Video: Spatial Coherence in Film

Why do we expect the X constraint to hold in the absence of other clues? And how do we know that the first sequence followed the POV constraint? The easy answer is that these viewpoint constraints roughly mimic our real-world experiences.
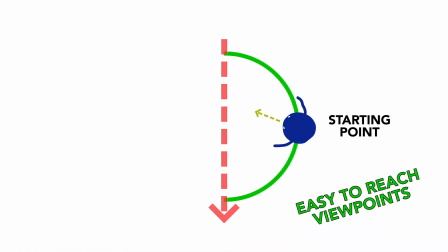We're used to seeing a scene from one direction, so we expect the action line to stay consistent.
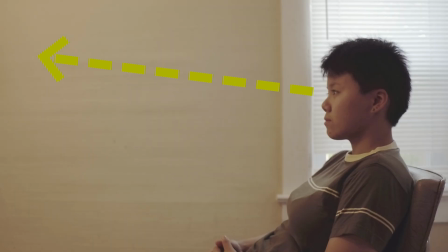And we know that we can follow someone's gaze to what they're looking at. But the full answer has more to do with film's similarity to verbal language than to perceptual reality. While filmmakers might have originally invented these viewpoint constraints because of their similarities to the real world, it's our past experience with movies which have trained us to expect them.
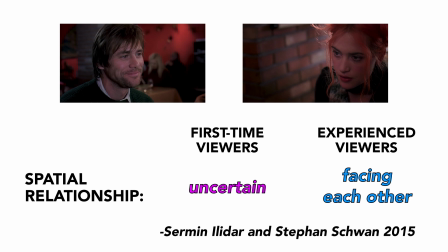Experiments have found that first-time film viewers have trouble identifying spatial relationships in X constraint or R constraint scenes without dialogue.
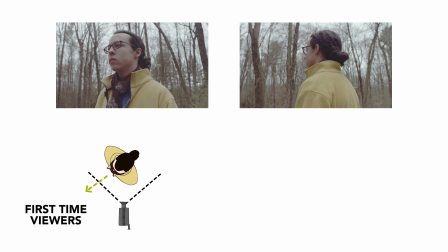Furthermore, first-time viewers often perceive an object to have rotated between shots, where experienced viewers recognize that it's the camera which has changed positions.
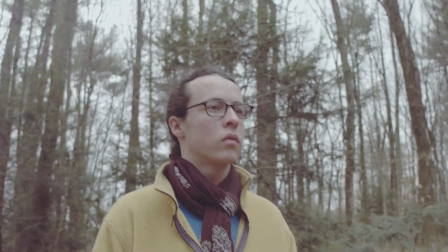Those of us fluent in film language interpret this sequence as someone walking forward in a constant direction, thanks to the X constraint.
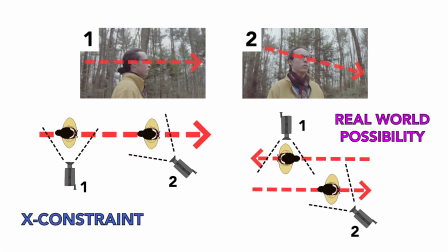But it would make just as much real-world sense to picture this person changing direction between shots.
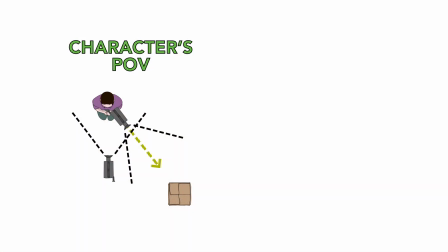Additionally, while we all assume that the second shot in this sequence is from the character's point of view, it could just as easily be taken from the same position as the camera in the first shot,
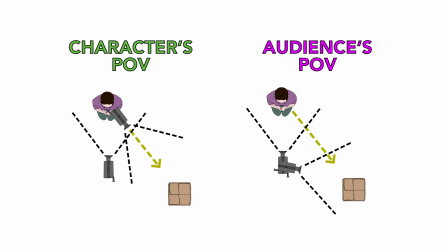as we would see it in real life by turning our head. We are unconsciously fluent in the language of film. There might be other ways to communicate things than the system of viewpoint constraints that we've learned to recognize. But, as with verbal language, communication is aided when filmmakers use conventions that viewers are already familiar with.
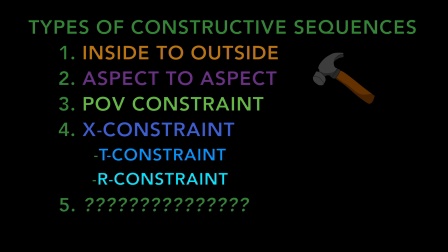Theorists are currently working to identify more spatial conjunctions beyond the ones listed in this video. But they won't find new conventions, just ones we're already so familiar with, we don't obviously notice them.
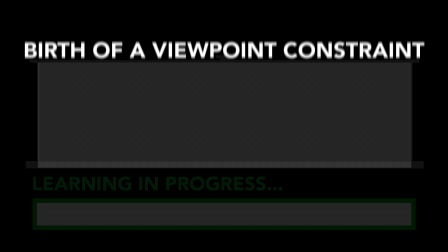New, never-before-used constraints will arise the same way any new convention is introduced into language,
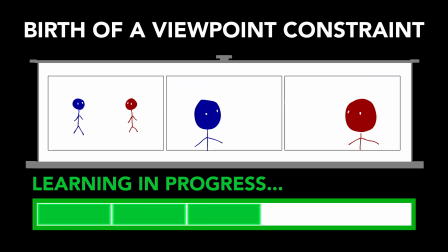through frequent, repeated use with clear context clues by many authors.
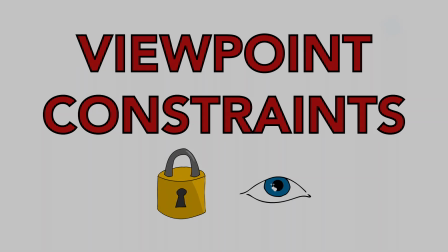But back to viewpoint constraints.
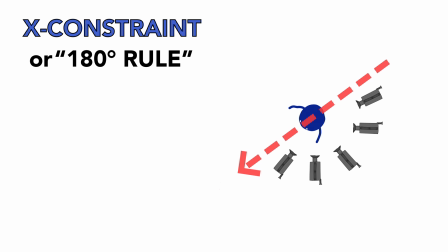When I was taught the X constraint as the 180-degree rule of filmmaking, I understood that a scene should only be filmed from one side of a space.
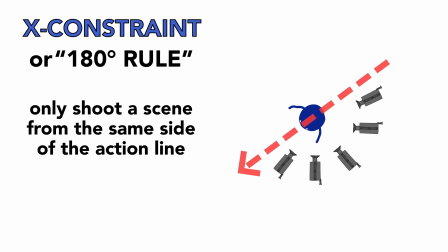This isn't the complete truth. A constraint doesn't hold across an entire scene, but rather just between two shots. we can use the X constraint between every shot of a scene while traveling 360 degrees around the space,
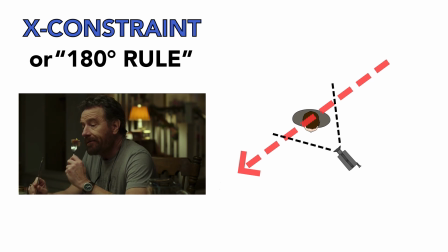as long as we allow the characters we focus on to shift their gaze, and therefore move the action line throughout a shot.
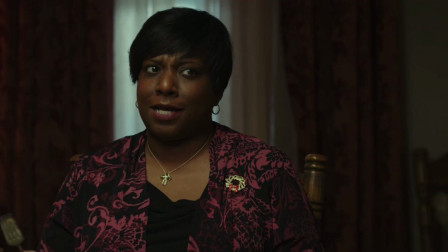This is often how triangular table scenes are filmed.
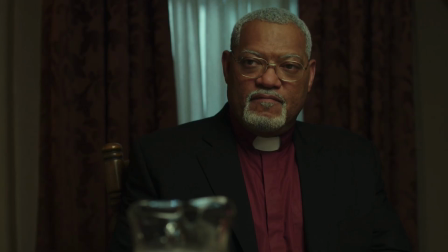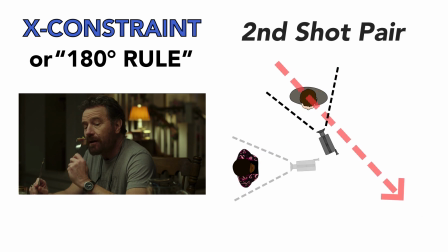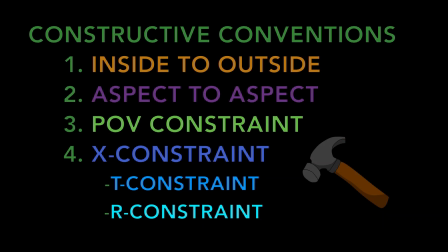But moreover, all of these conventions can be used to connect different shots within the same scene. With that in mind, let's return to the opening sequence of this video.
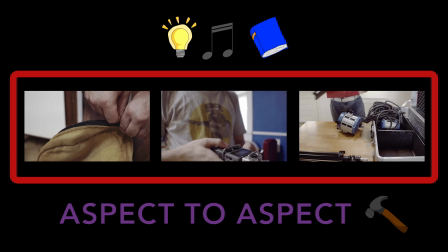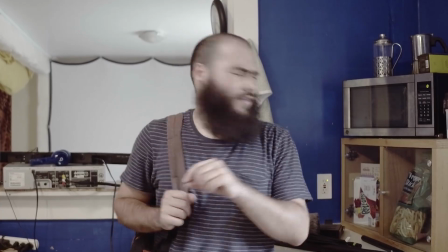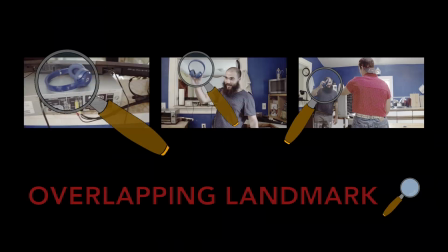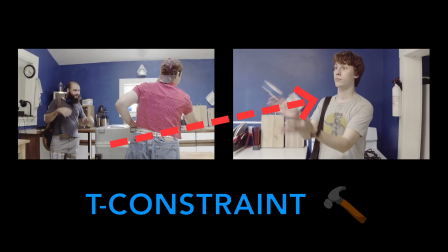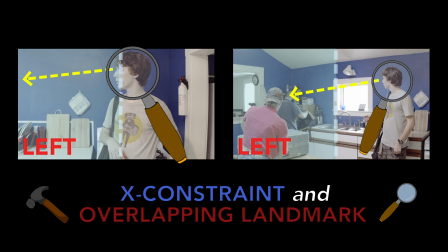All of these constraints worked silently to anchor you to a coherent space. I even broke the 180-degree rule.
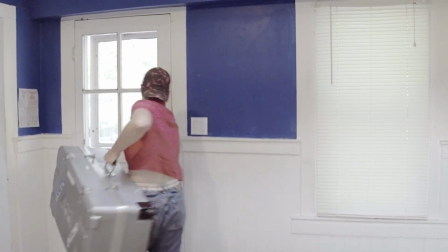But, thanks to the process of incremental interpretation, hopefully you had enough information in your mental map to still feel grounded in the space.